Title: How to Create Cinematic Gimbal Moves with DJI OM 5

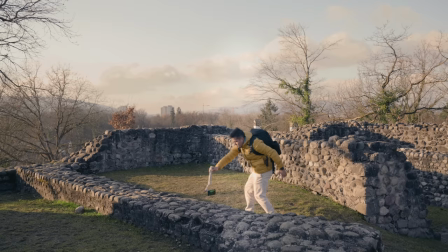What's up everyone, today I'm gonna show you how to create a cinematic gimbal movement with your smartphone. And I will be using the iPhone 13 Pro Max with the DJI OM5. And what I like about this gimbal is that it has a built-in extension pole allowing me to create unique gimbal shots. But you can use any other gimbal. The principles applied in this video are the same.
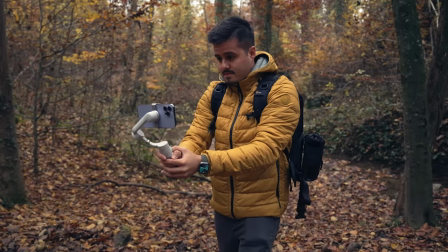And by the end of this video, you will be able to create a basic gimbal movements that will make your shot more dynamic and cinematic. So with that said, let's get started. So this here is a ruin in Regensburg. I thought this would be an interesting place to create our gimbal moves. And it's also pretty cold out here. Currently the sun is up, but it won't stay up long. So we have to presiren. So let's first talk about our setup right here.
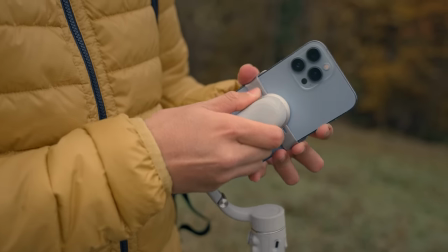So I have the iPhone 13 Pro Max mounted to the DJI OM5 and you wanna make sure your phone is balanced correctly. this way the gimbal won't have to use a lot of power and you can operate more smoothly. Now if you have the DJI OM5 I actually created an in-depth video on how to use this in your video so make sure to check it out I will leave the link up here. So let's talk about camera settings. Now the two video apps I like using is the native camera app and Filmic Pro. Now DJI also has an app that you can pair it with your phone called the DJI Mimo app but we won't be using that app since I prefer using the native camera app right now especially for run and gun shooting. It's easier to operate with and in my opinion produces a much better image quality.
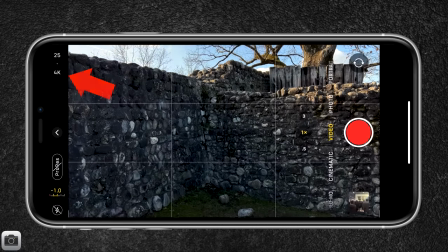Now in terms of resolution I will be shooting in 4k because 4k has more detail and I will be changing the frame rate from 25 to 60 frames per second this way i can slow the footage down and will look even
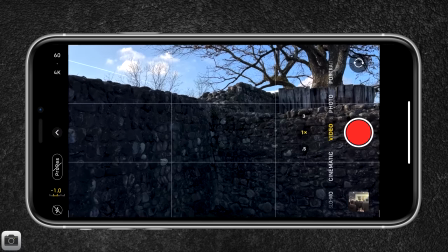smoother when slowed down i will be using the standard video mode and i won't be shooting in prores because unless you're doing corporate work i wouldn't recommend shooting in a pro res because it just captures a lot of data and takes a long time to transfer to your computer so usually before i start recording my videos,
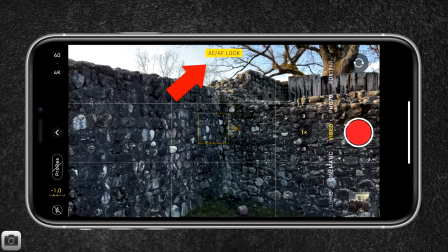I tap hold on the screen to lock the white balance, auto focus, and auto exposure. This way no changes will occur during the recording. And I usually like to drag down the exposure just a little bit by sliding with my finger down because I find the native camera tends to overexpose the image a bit. So the next thing I want to talk about is body posture and this is really important because you want to avoid these up and down movements when it comes to operating with your gimbal.
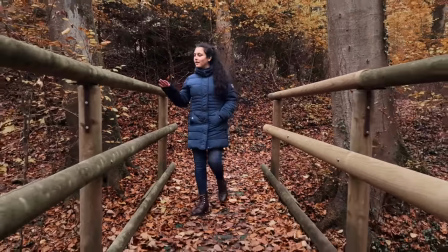You really want to make your shot look like it's floating through the air. And to do that,
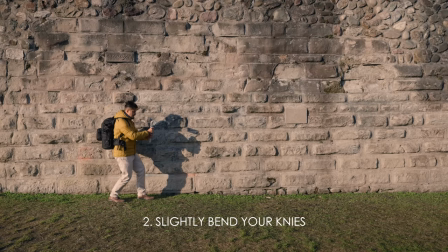the first thing you want to do is really hold the gimbal with both your hands and then slightly bend your knees and then walk forward in a constant speed,
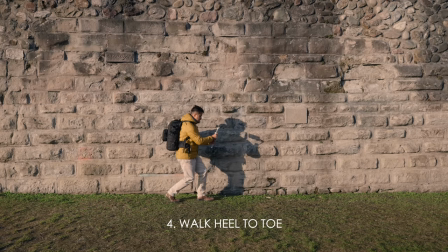heel to toe.
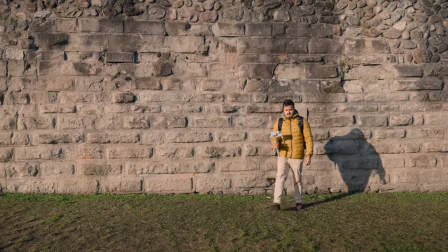And this really will give you the best results when it comes to shooting videos with a gimbal. So the first gimbal move I'm going to show you is the reveal shot. And I'm actually going to extend the pole so that I have a better reach when I'm standing behind the wall and moving my gimbal upwards. And I like using the reveal shot, especially at the beginning of the video, to reveal a certain location.
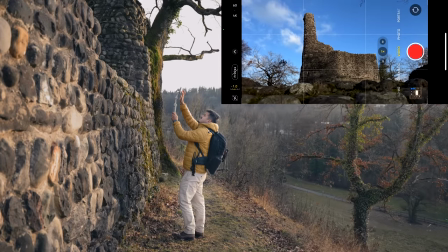First thing I'm going to do is set my end position. This will be the end position. So I'm going to tap hold on the screen to lock the focus and exposure.
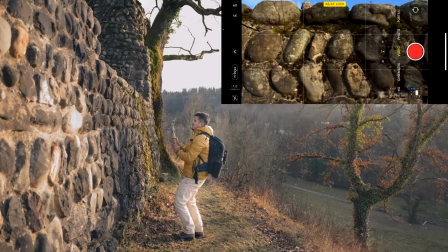I'm going to move downwards.
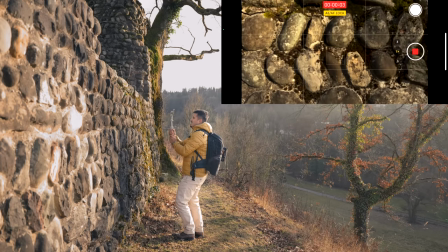And then once I'm ready, I'm going to hit the record button and slowly move upwards to reveal the location.
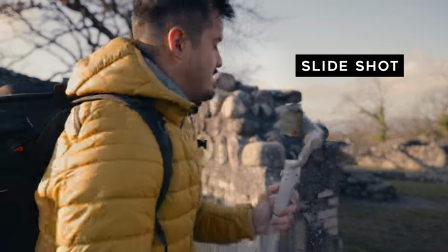Awesome. So the next shot will be a slide shot and I'm going to position myself behind this wall and
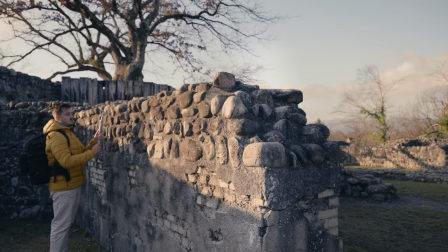you want to look for foreground because this will make your movement much more apparent.